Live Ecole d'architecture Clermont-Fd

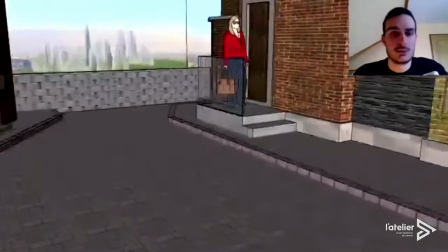[31:14]
La scène pourra aussi être rythmée par, comme on le voit actuellement à l'image, des emmarchements qui sont ici pour
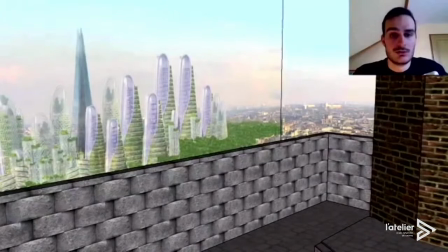[31:24]
reprendre et réinterpréter justement les déplacements des actrices et donner un petit peu de vie aux scènes qui pourront être tournées dedans.
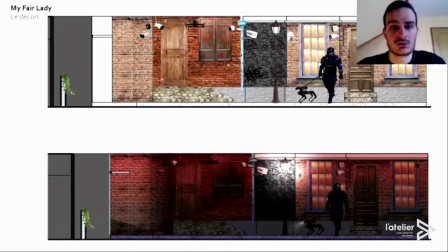[31:34]
Donc on voit ici maintenant à l'image des planches d'ambiance et d'intention que l'on a dessinées avec Paul et Elisa. On voit bien cette omniprésence de la police qui est au final un des éléments forts de notre nouvelle histoire.
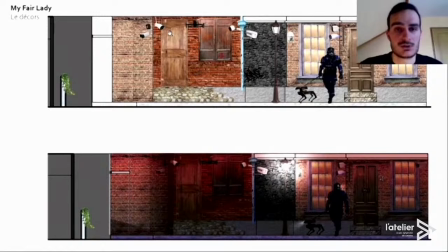[31:55]
Voilà, avec des policiers très présents, des chiens et beaucoup de caméras de surveillance, de drones qui sont assez présents dans le décor.
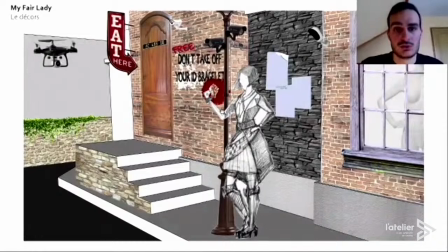[32:06]
On a aussi tout un jeu avec des affiches ou
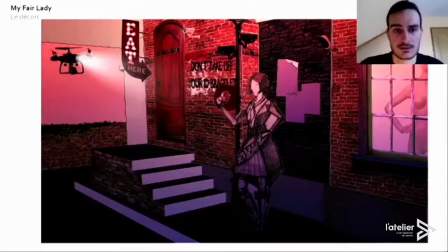[32:12]
des discours, enfin des slogans gouvernementaux qui sont placardés sur les murs.
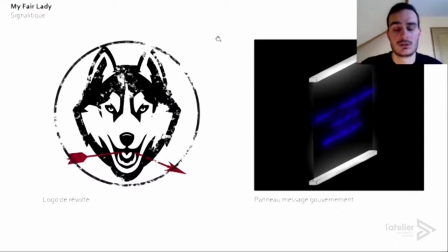[32:22]
On a aussi réinterprété certains éléments, c'est-à-dire que nous avons imaginé des logos de la révolte et aussi des panneaux de signalisation qui, eux, sont achetés par le gouvernement. Et donc, on a une différence entre les deux. C'est un petit peu l'histoire
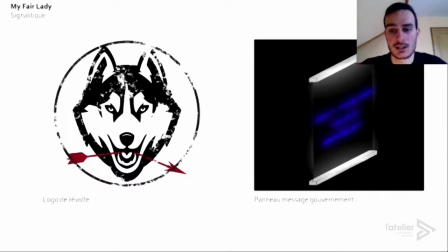[32:44]
de ce décor, c'est-à-dire qu'il y a une partie très ancienne qui représente la population et une partie très nouvelle, très moderne, très futuriste, qui, elle, représente les éléments payés par la ville riche et le gouvernement, on va dire, qui veut museler la population.
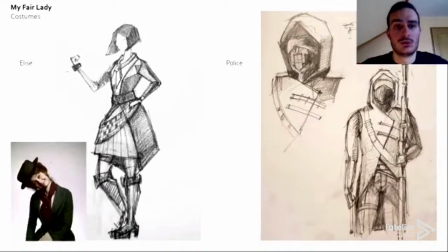[33:03]
On a ici à gauche un exemple d'une reprise du costume de l'actrice principale qui a été remis à jour, on va dire, pour être
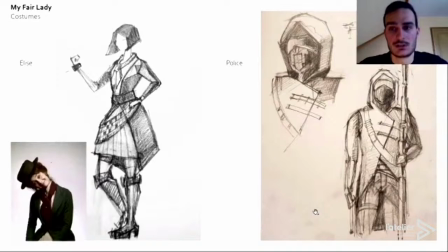[33:18]
dans un esprit plus futuriste. Et on a à droite le costume d'un policier qui se veut, lui, vraiment technologique, très intimidant et très, très futuriste.
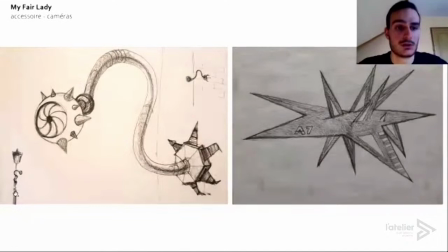[33:33]
On a donc deux parties différentes, la partie policière, comme on le voit ici, avec à gauche avec cette caméra en forme d'œil qui est là pour regarder la population, qui fait assez peur, hein,
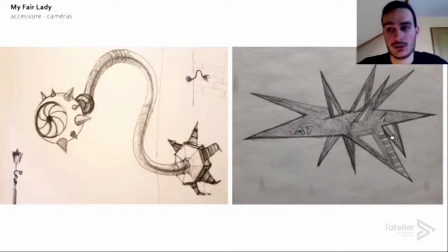[33:48]
l'image de ce drone à droite, un drone de surveillance avec des pics acérés. Donc on a une partie policière qui est très développée, très moderne, un peu en contradiction avec le quartier dans lequel il s'implante, qui lui est plus pauvre.
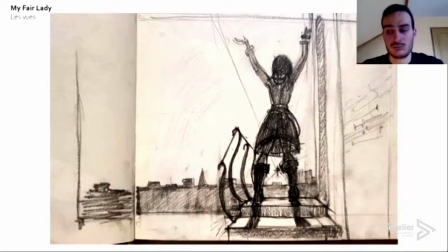[34:08]
On voit ici, par exemple, des vues possibles que les caméras pourront avoir dans le film, hein, parce qu'au final, c'est pour ça que l'on construit un décor, c'est pour que un film ou un court-métrage,
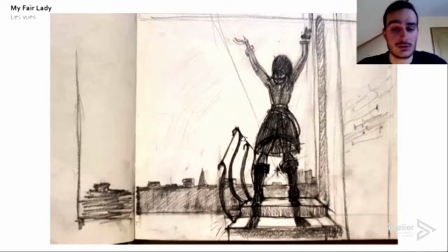[34:23]
hein, soit tourné à l'intérieur. Donc, le principal, c'est de regarder les angles des caméras.
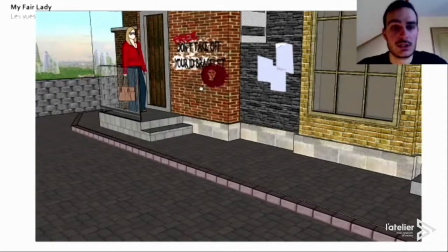[34:28]
Et donc, on a ici quelques exemples et quelques vues que pourront avoir les caméras et
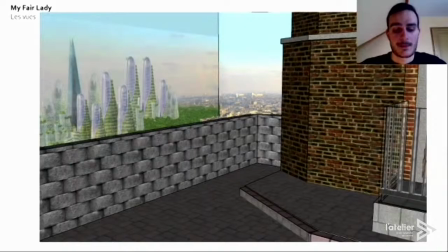[34:37]
sur les décors.
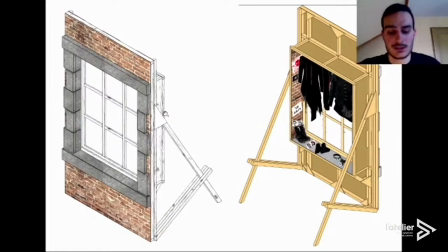[34:43]
Et enfin, pour terminer, c'est la dernière étape, on va dire, de la conception du décor. C'est la fabrication des planches de décor. Donc, au départ, on a une feuille de contreplaqué sur lequel on va appliquer des textures,
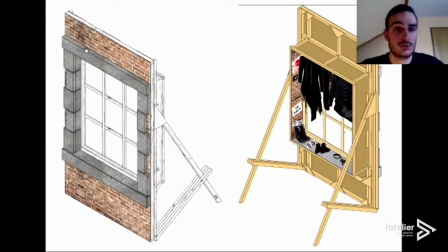[34:58]
comme on le voit à gauche, avec les encadrements de fenêtres ou bien les motifs un petit peu de briques, les vitrines, les menuiseries.
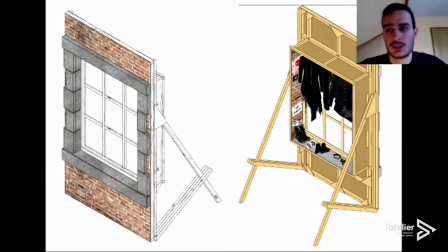[35:08]
Et on a tout le derrière, on va dire l'envers du décor, qui représente toute la structure de ces planches avec des tasseaux de bois ou encore des mouchoirs qui sont ces petits éléments triangulaires que l'on retrouve un petit peu partout derrière la planche,
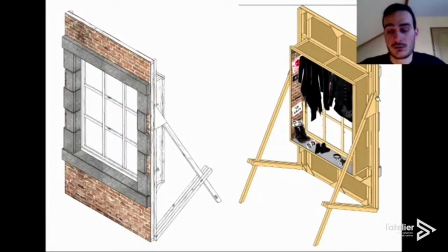[35:27]
qui sont faits ici pour fixer la planche et la rigidifier. Et enfin, pour terminer, on a les béquilles qui sont en fait ces grands pieds triangulaires et qui sont là pour que la planche tienne debout, tout simplement.
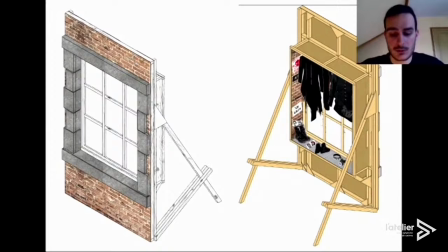[35:45]
On a réfléchi aussi aux accessoires et aux comment habiller ce décor. Les vitrines, par exemple, afin de les rendre plus réalistes et d'aller plus loin dans l'ambiance que l'on souhaite créer. C'est pourquoi nous avons équipé cette vitrine avec des éléments un petit peu de style
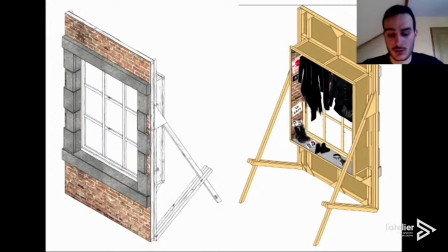[36:05]
steampunk qui collent avec notre univers. Et après, on a disposé et habillé cette vitrine. Donc, on a mis de la patine un petit peu sur les vitres.
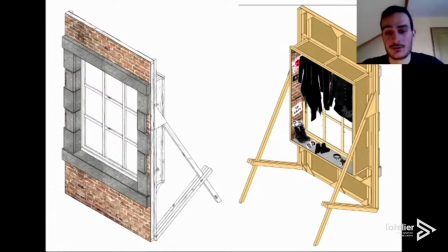[36:18]
Donc, la patine, c'est un petit peu de la salissure naturelle que l'on pourrait avoir dans la vraie vie, en fait, mais qui, dans le cinéma, est recréée. Donc, voilà, de la patine un petit peu sur les vitres et la disposition des vêtements qui sont mis de telle façon que ça permet de cacher un petit peu
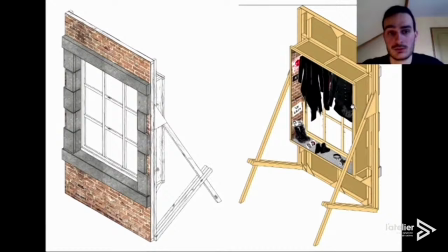[36:37]
les éléments qu'il peut y avoir derrière cette vitrine, donc les éléments techniques ou autres, qui au final ne devraient pas être visibles pour les caméras et pour le film qui est tourné dedans. Donc voilà, je vous remercie de nous avoir écoutés. Merci beaucoup Hugo et à son groupe. Et pour une deuxième séquence du même film, c'est au tour de Clémence et Luce. Bonjour. Oui, bonjour. Bonjour.
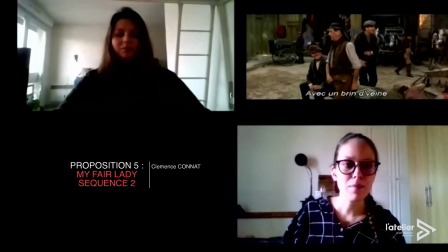[37:16]
Alors. Clémence et moi-même, Luce, étions en train de regarder le film de My Fair Lady. Nous en étions à la scène où nous rencontrions Dolittle, le père d'Elisa, et ses deux compères se faisant sortir du bar. Il se met alors à chanter sa manière de s'en sortir, en ne faisant pas grand-chose. avec un peu de veine et un peu de culot, comme il dit.
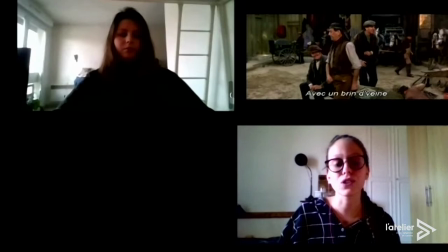[37:34]
Il nous explique que c'est plus simple de laisser le travail aux autres, car c'est beaucoup moins fatigant de le regarder s'épuiser à la tâche plutôt que d'aller les aider. Nous avons voulu retranscrire la scène,
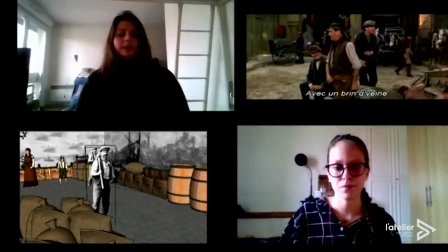[37:46]
la temporalité de la scène de My Fair Lady que nous avons étudiée dans les années 1870 à Londres. La condition des femmes dans cette scène et le discours de Doolittle ne peuvent pas entrer dans une temporalité trop futuriste, ni dans une temporalité trop ancienne en raison de la présence des suffragettes.
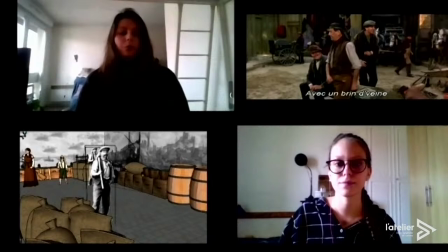[38:05]
Nous avons donc choisi de la retranscrire dans un port où l'on retrouve la même condition ouvrière compliquée que dans la scène.
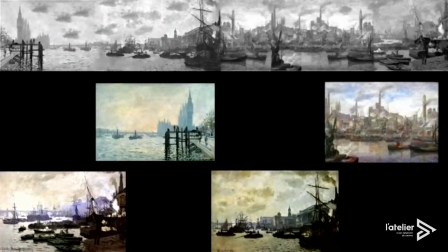[38:14]
Donc nous avons commencé par créer une découverte à partir de plusieurs tableaux, donc trois de Monet qui se nomment « Bateau sur le port de Londres », « La Tamise en aval de Westminster » et le dernier « Le port de Londres ». On a utilisé un quatrième tableau, « Dunder Svartstad » qui se nomme « Le port de Londres ».
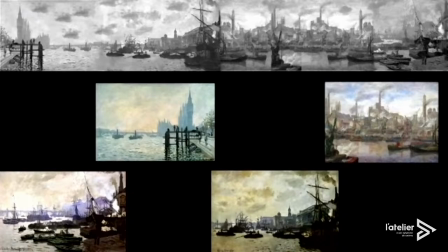[38:30]
Donc la découverte, on l'a entièrement passée en noir et blanc, qui permet de plonger la scène dans un brouillard lointain de Londres et dans un port. Elle nous emmène aussi notre regard sur les personnages et les accessoires plutôt que sur elle-même.
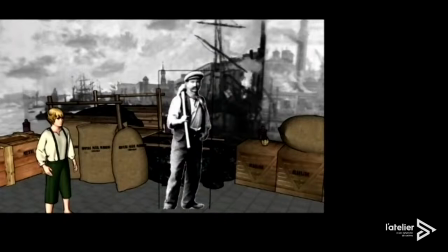[38:45]
Donc nous avons aussi réalisé de nombreuses recherches, que ce soit au niveau des ambiances, des paysages, des lois, des accessoires, tout ça pour que notre décor représente au mieux le port de Londres dans les années 1870, que ce soit au niveau des pics d'amarrage, des filets de pêche ou encore au niveau des marchandises.
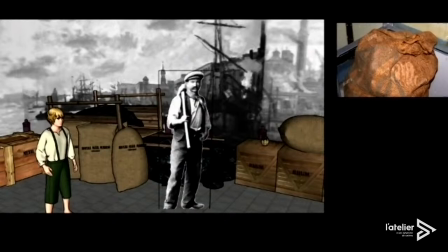[39:07]
On y retrouve par exemple des salques en toile de jute aux couleurs de la Royal Navy pour le courrier.